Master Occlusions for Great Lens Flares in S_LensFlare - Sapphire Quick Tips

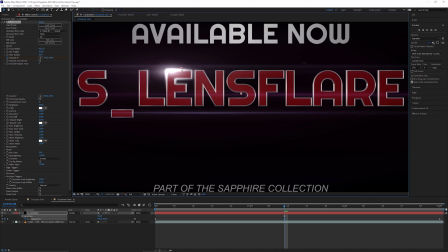So it means we get a little bit more movement or a little bit more life to our flare as it hits one of these triggers. And the trigger in this case is the occlusion trigger. Now, this is quite an extreme.
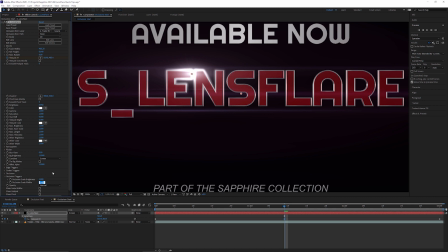Well, I say quite an extreme, it's a very extreme example there. I might just take that down to 1.25. I might even take my brightness downwards a little bit. And we can just have this now scaling and moving around as it hits the text.
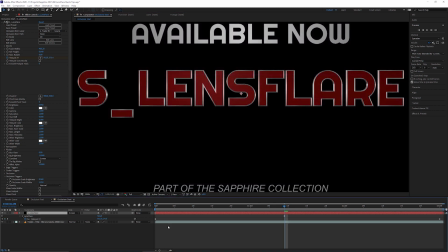Okay, I'm gonna get rid of this keyframe because I've already keyframed up our hotspot here.
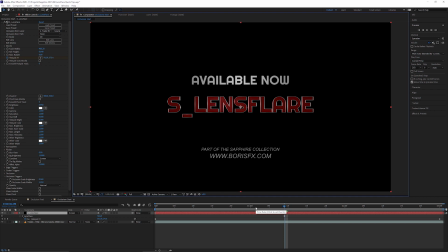And I'm just gonna do a quick RAM preview. And now you can see we're using Sapphire's lens flare in a slightly different way than just having a big old lens flare floating across the text.
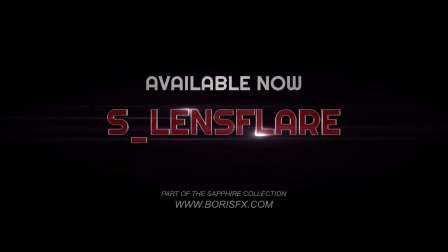We're actually using it to highlight areas of the text and give us that nice metallic look,
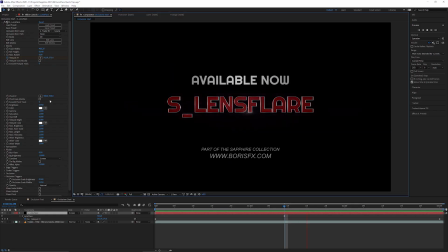which I think works really nicely and is really cool. And I know a lot of people who are using Sapphire's lens flare on almost a daily basis, still haven't really explored some of the things that you can do with occlusion, which is why I wanted to show you this.